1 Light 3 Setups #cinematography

What's going on filmmakers, I'm Alexandre Don and today I want to show you three different lighting techniques using just one light.
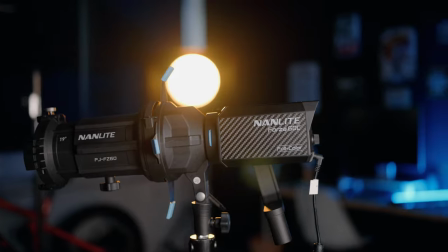Let's begin. This is the light that we're gonna use, it's a 9-Light Forza 60C with a projector lens.
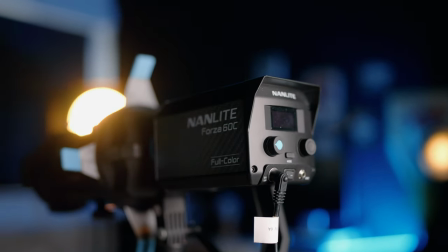The 9-Light Forza 60C it's a full-color light and the projector lens helps us shape our light better. I'm gonna start with the first lighting which is the most simple from all three and that is where I create a circle on the wall and that circle is very easy to do whenever you use a projector lens. So basically this projector lens is just an add-on to your lighting. So you can take it off and you can put the light back in and this add-on adds a lot of versatility to your light. Now because this light is a full spectrum RGB it's very nice and easy to play with. Now let me show you what this does by itself. So when you power this on and you orientate it towards a wall or something
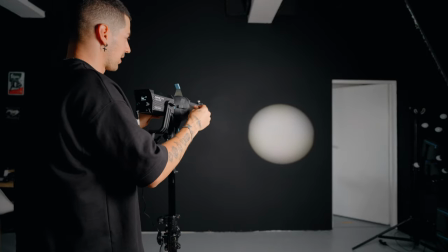you will have a circle right away which looks quite nice right.
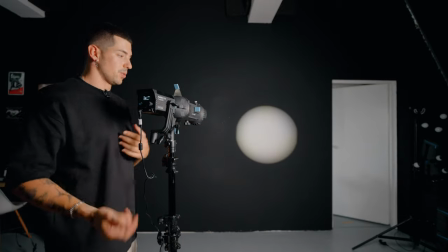Now this circle can be very easy controlled with this flags here on the projector.
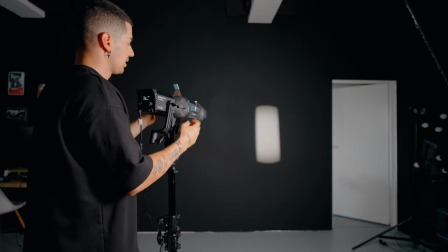So basically I can create different kind of shapes only by adjusting this flags and And like I said,
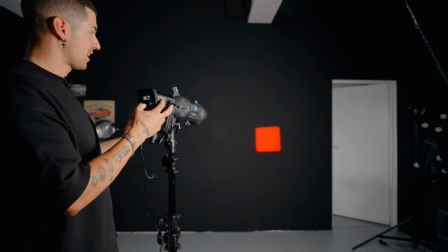because it's RGB, I can have different kind of colors on the wall.
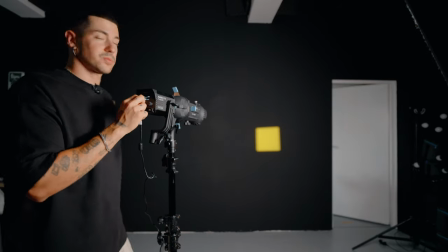I can change the colors into whatever I want, which is really nice because you can control this light quite a lot.
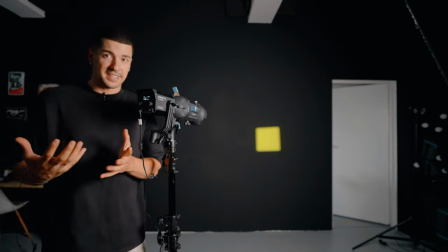And it's very useful on set. Like I said, controlling lighting on set is very difficult.
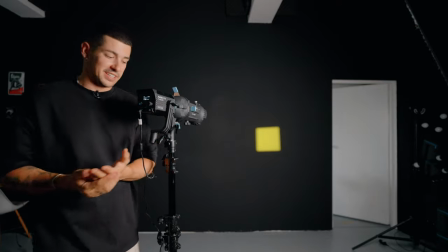But when you have something like this, it becomes very easy. All right. So I don't know if you can see,
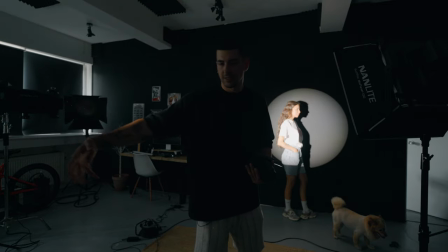but my light is over here. there is quite a distance between the light and the background because
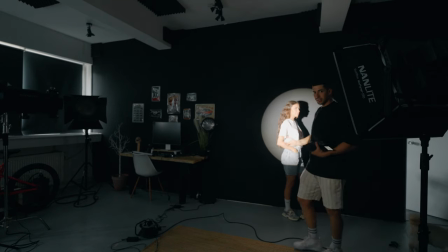I wanted the circle to be big enough so I can have her in the shot.
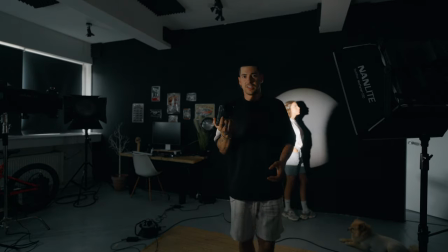I'm shooting with the FX30 so let's begin.
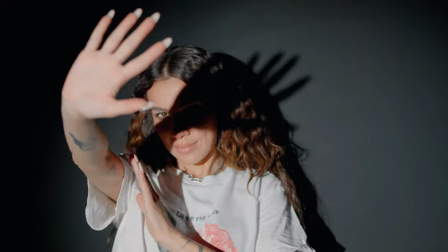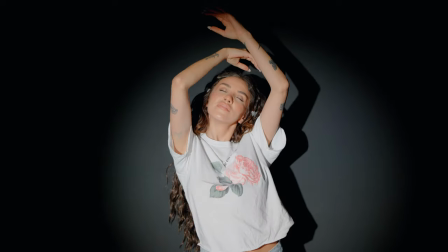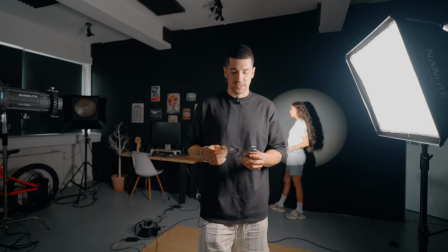Alright so if I want to create something more interesting and different with my background I can
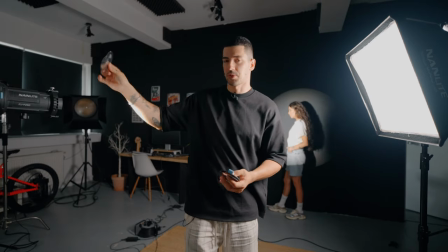add some global filters inside this projector lens and create a different kind of form on
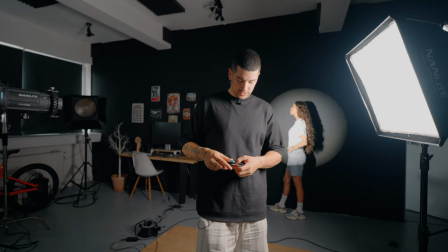the wall so I'm gonna try with this one and make
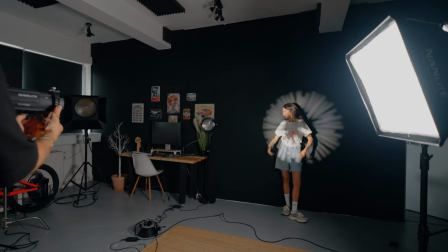the focus and as you can see I can create something
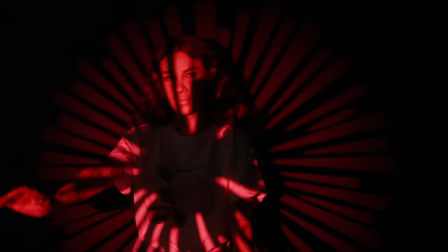really interesting or
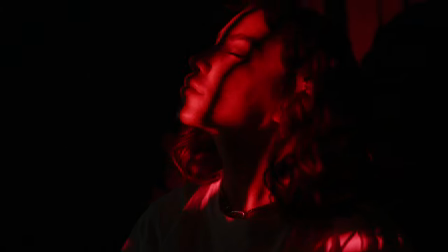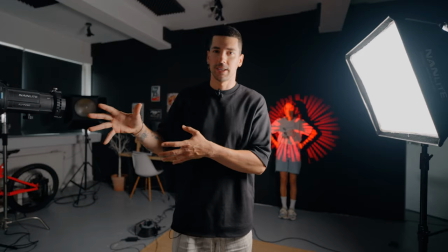what I can do next is to add a blinds filter and make it look like it's night and
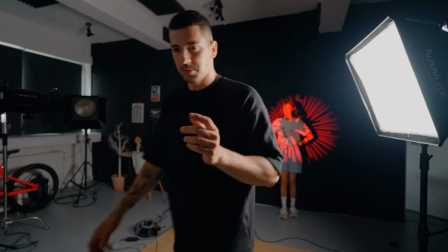the light comes through the window let me show you alright
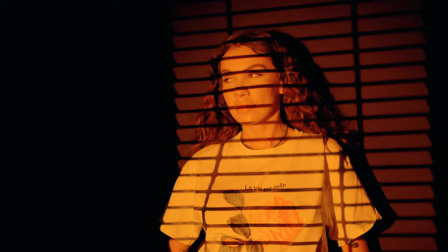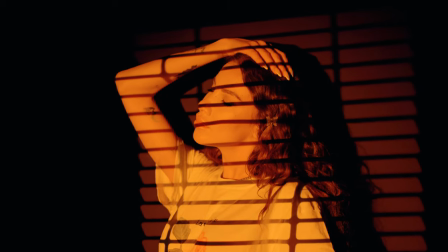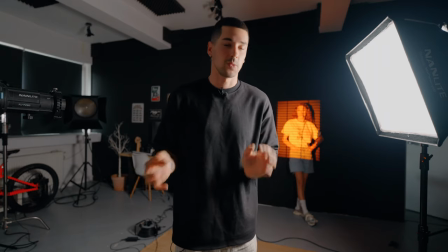so now we're gonna go to the next shot which is a little bit more difficult.
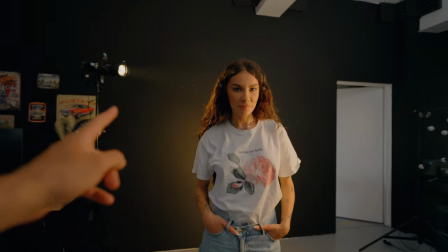So what I did here was to have one light that mimics a tree lighting setup.
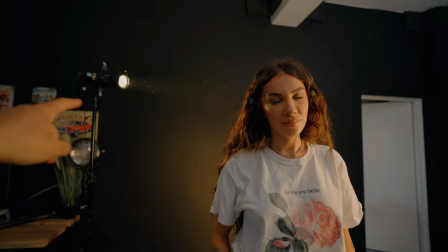So we have the Forza CXTC with a projector making a backlight on our actress.
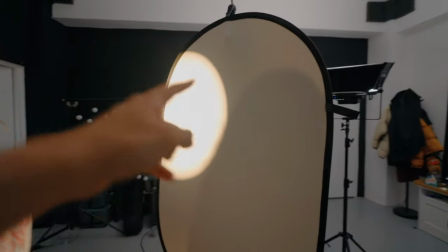Then using a white reflector we have a bounce
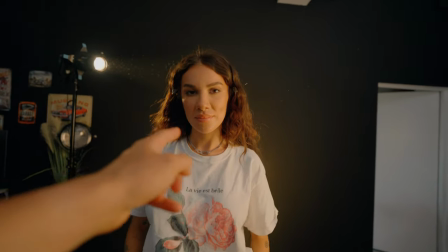that comes on her face and lights this part up.
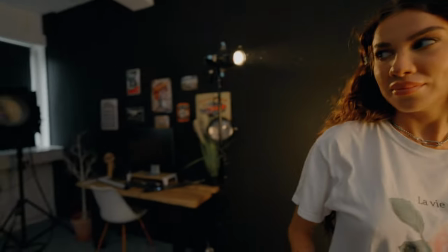We have a little bit of shadow here because there's no light lining that side and to add a
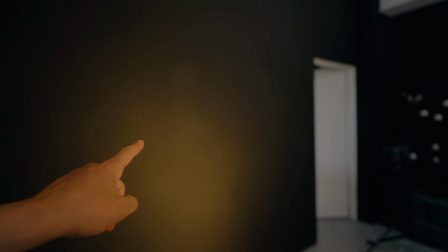little bit of depth in the background we have another reflector right
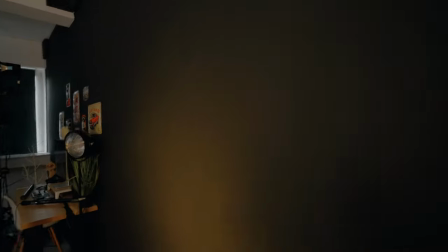here that reflects a yellow light here on the wall so using this
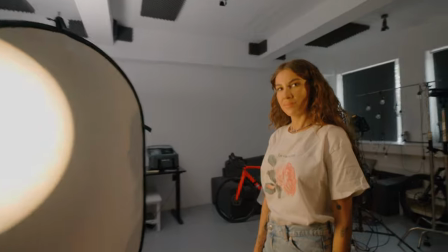setup we managed to recreate a tree lighting setup with just
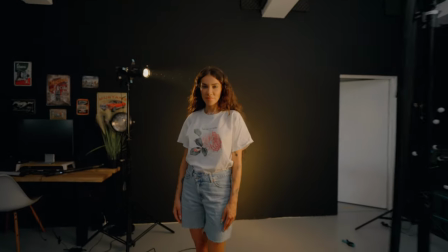one light